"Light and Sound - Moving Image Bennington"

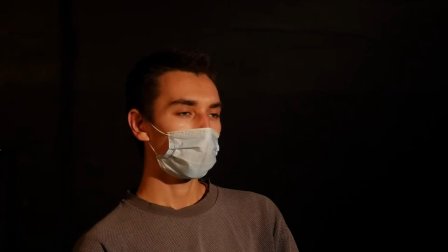249s
You could probably go a little lower, but I'm gonna make it softer now, too, by adding a gel frame and a piece of diffusion, so you can cut it.
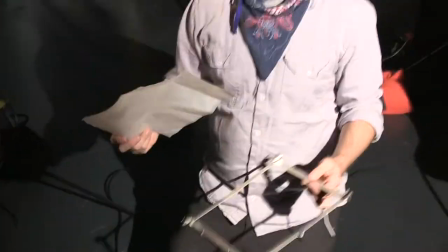263s
So I'm gonna make this TOTA more diffuse by adding diffusion. This is effectively making the light bigger.
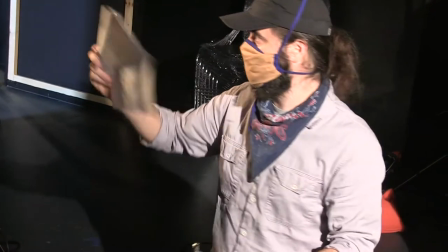269s
It's a bigger source by spreading the light across the surface. See the whole surface lights up there?
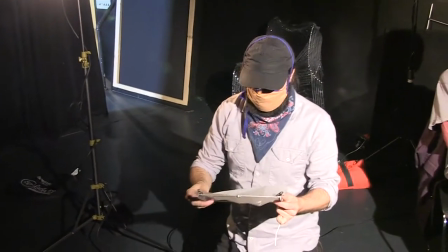278s
So I'm going to clip into this frame and then slide it off.
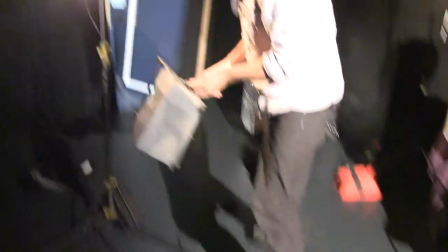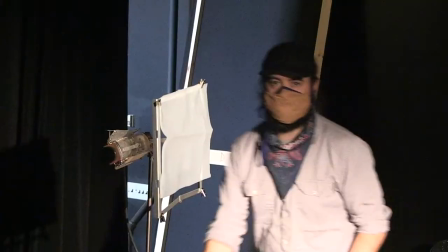289s
Okay, striking.
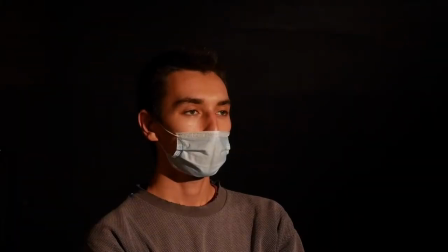And now the light on this side is a lot less hard and just defines a little bit more shape. It's softer as it wraps around our subject.
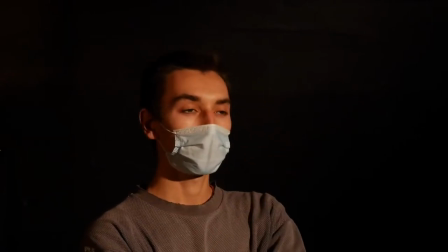303s
So I'm noticing that in our image here, he's kind of blending in to the background.
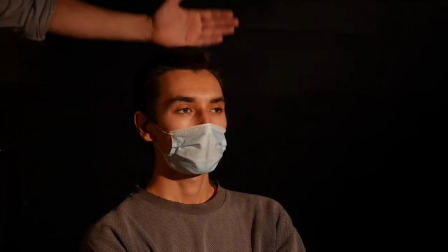311s
There's not an edge here. I see we're losing the hair, a little bit of the shoulder. So now we want to add another backlight for 3-Point. Before I do that, again, I'm just going to try adding a reflector first.
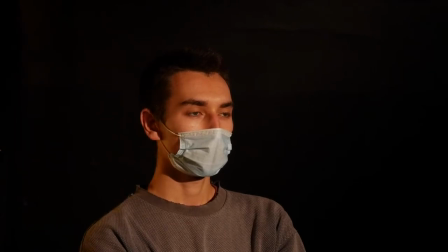330s
So I can get some on the shoulder and neck here. I'm having a little hard time with the hair.
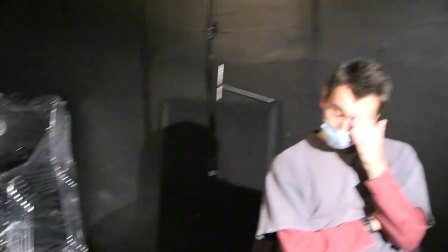340s
So I'm going to add that last light. So I have this LED back here,
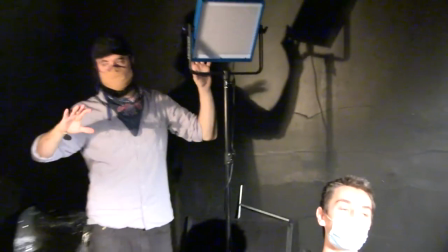346s
unlike the tungsten lights, this does not get hot and I can dim it on its own.
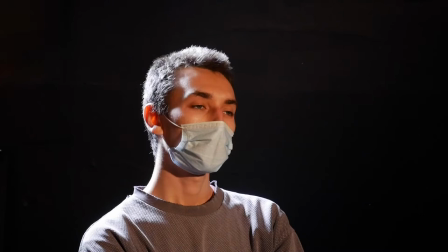354s
So striking, it's quite bright, I'm going to dim it down.
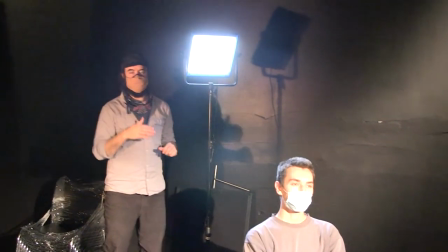363s
It's also the wrong color temperature, so I'm going to put an orange gel on it to make it the same color as our tungsten lights.
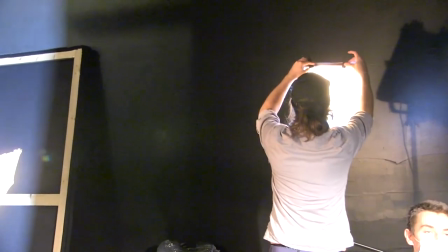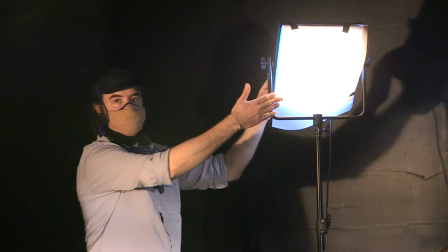378s
So I've gelled this light with the CTO to make it the same temperature as these tungsten lights.
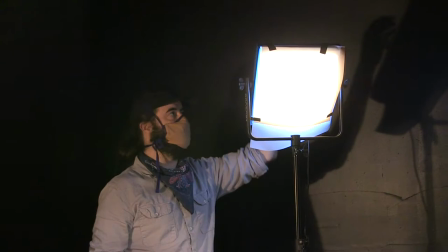386s
I've also added some diffusion just to knock down the light a little bit. And this is looking good.
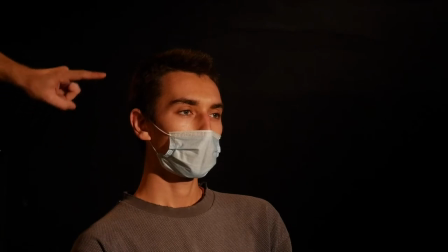393s
I have a little bit of definition and separation from the background here. Both the shoulders and the hair a little bit on top here quite like that and see if it goes up a little bit more
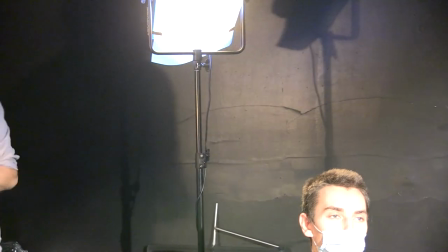407s
how it looks I could probably dim my fill slightly this
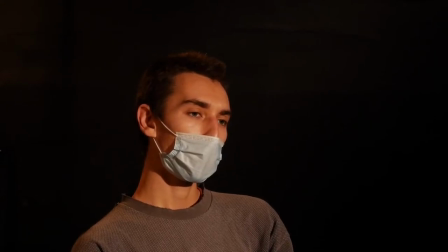417s
is looking great but I am going to try one thing I'm going to turn off my key and fill just so that I have a better perception of what is happening with just this one light.
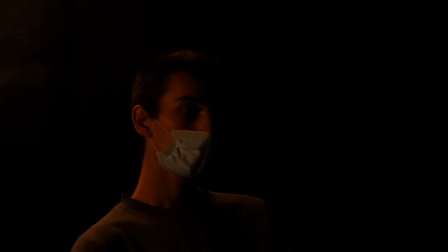429s
This is a good thing to do is to kind of isolate what each setup is doing. So this is just my backlight or rim light and that looks about right.
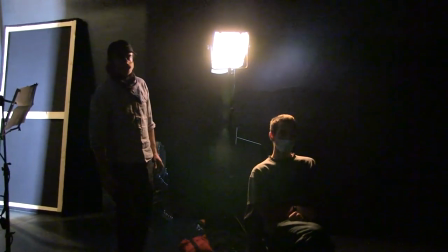440s
It's just adding a little edge to most of our subject.
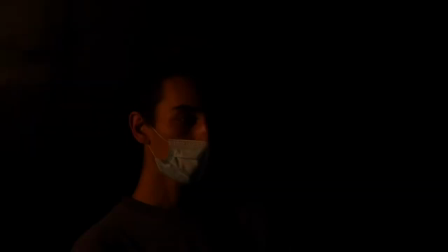444s
I'm gonna try just my fill and just my key.
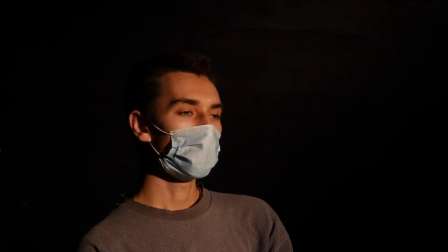453s
So this is definitely doing most of the heavy lifting here.
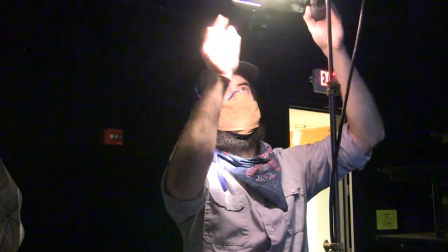457s
I'm gonna to try to knock a little bit more from our background off.
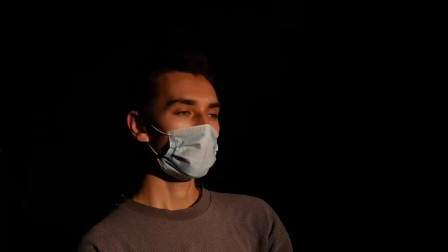465s
This is great, so my background is gone. This looks good. I'm gonna turn them back on. Strike it. Alright, I'm happy with setup.
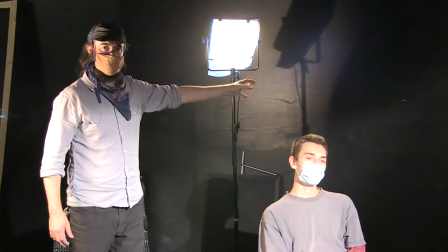480s
Some scenarios the background might be important, so I would out of fourth light my setup here. A lot of times you're doing an interview or a video, the lighting in that space is built for that space.